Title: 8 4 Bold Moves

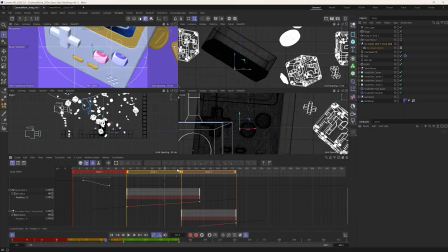Got a nice rainbow of markers here. And so now all we have to do is keyframe the stage object here. So we'll turn it on. And so at frame 119, or actually at frame 20, we'll go from truck shot 2 to
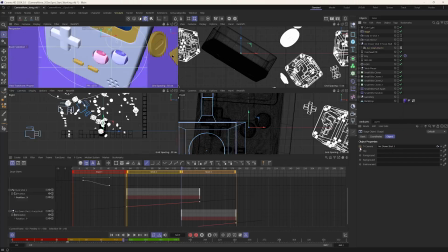arc down shot 3, okay, and set a keyframe. And so we'll go boop. And so see how that kind of, we got a continuation, we got some nice continuous eye trace here.
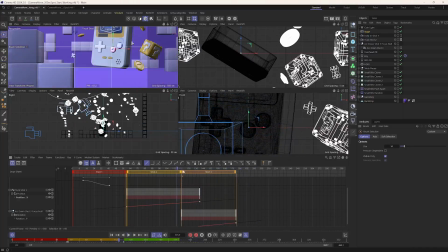So where the buttons were in the previous shot is not far off where the buttons are in this next shot. So that is another great example of eye trace. So now we're orbiting down.
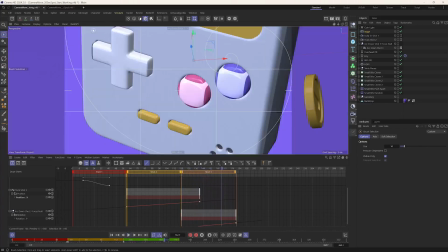And so let's actually fire up our render. Let me actually save this first.
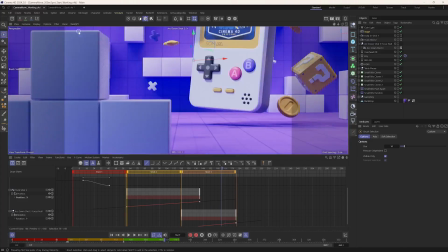Fire up our render. See what this looks like as far as blur level goes.
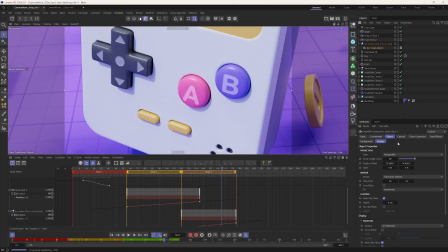And so if I wanted to, again, I'm probably not animating the focus here. So if we go to optical, let's just choose our focus distance to be the A button there.
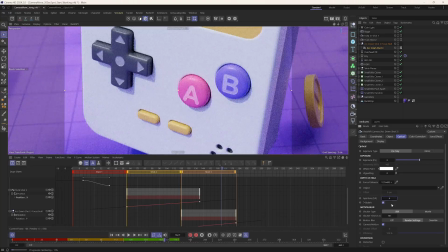And so that will update. And then we could probably bring down the depth of field there so we get a little bit shallower depth of field, maybe 4.
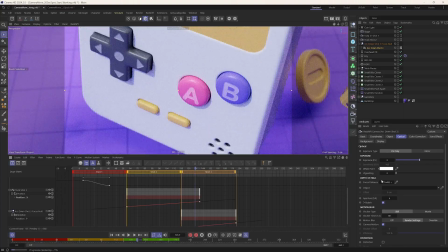Let's see what this looks like. I'd go even shallower, 2. So we're getting some like, it's almost like micro kind of shot looking good. 2.8. And so we got this looking really nice.
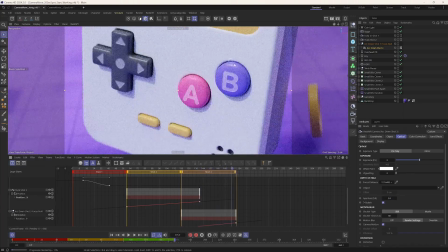And I'd say that's looking good.
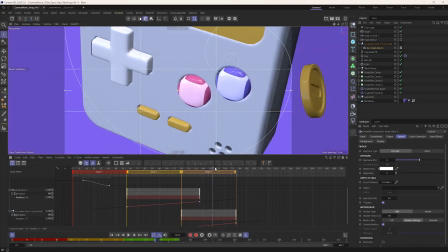And if we get out of our IPR, you can see, are we maintaining a good composition across the entire shot there? I think so. You know, everything's aligned to the grid, all that kind of stuff. And so we talk about eye trace. It's a great way to have a kind of continuity of edit. It's a nice smooth edit. Another important thing is continuation of motion or movement, or having the same camera moves from one shot to the next so it matches. It's also going to be called like a match cut kind of thing.
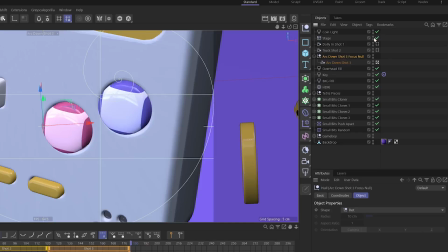What we can do at this point is, let's turn off let me move this down there. Let me turn off the stage so I can freely move throughout different views. And let's command click and drag our setup here,
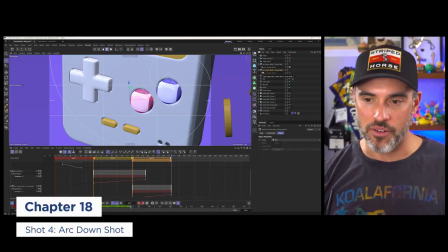because I think what I want to do is create 2 arcing down shots to get that continuation of movement,
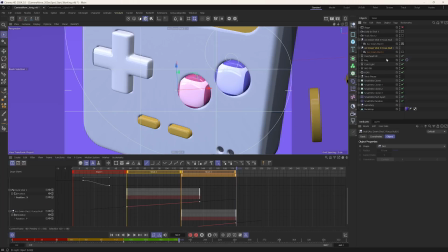to have a nice smooth edit between these 2 shots. And let me just make sure I just delete the keyframes there. And so I'm at frame 180. Let's go and let's move this shot up.
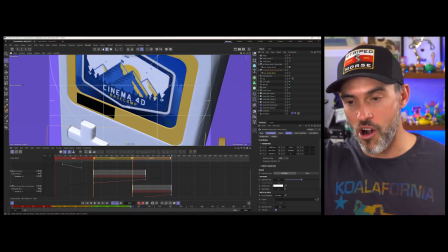And so I think, again, so we're arcing down. This will be another arc down.
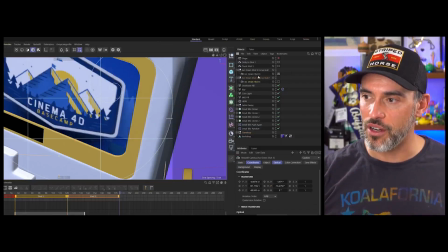And I think for this, I want to get to, here's a big gotcha. So I was trying to go into this shot and move that camera. What I forgot to do was not look to look through it.
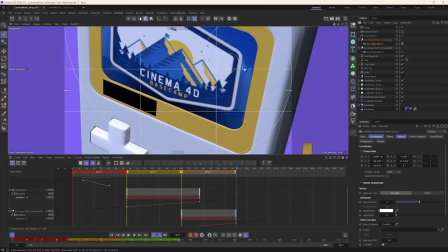So I'm still looking through my other camera, which I didn't want to move. So that's where Control or Command Shift Z, I'm going to undo all that.
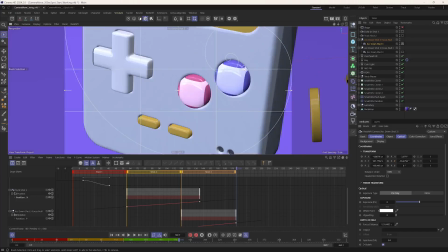And then I think I went a little too far. So let me just make sure this looks good.
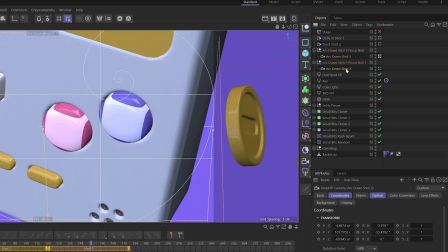Yep, that looks back to normal. And so what I need to remember to do, so let's name this shot 4,
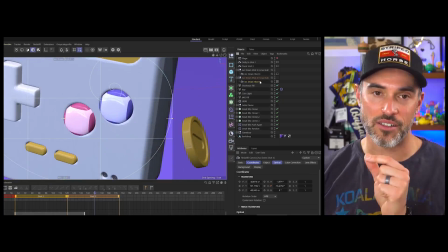and then I need to make sure that I'm looking through that duplicated camera and then start moving, because I'll do that all the time.
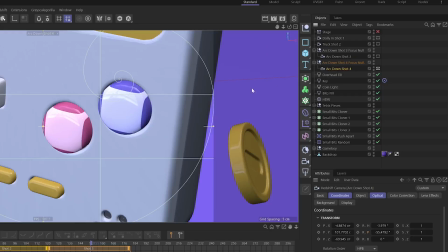Like I just did it now. You want to make sure you're looking through the right camera before you start to move stuff around, okay?
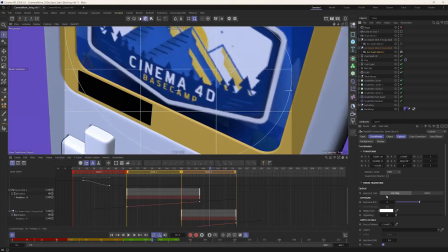And so at this point, let's go, and we're in our right camera. For this, let's actually do a diagonal.
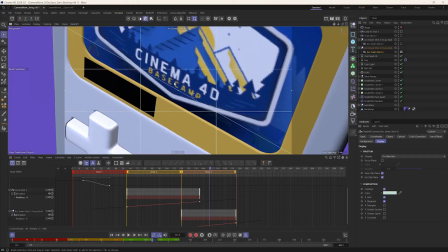And so let's try to match the logo with this diagonal here.
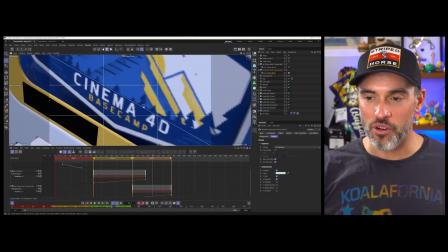Okay, so maybe something like this. And I'm thinking what could be really cool for this abstract shot is to have like you were very close up.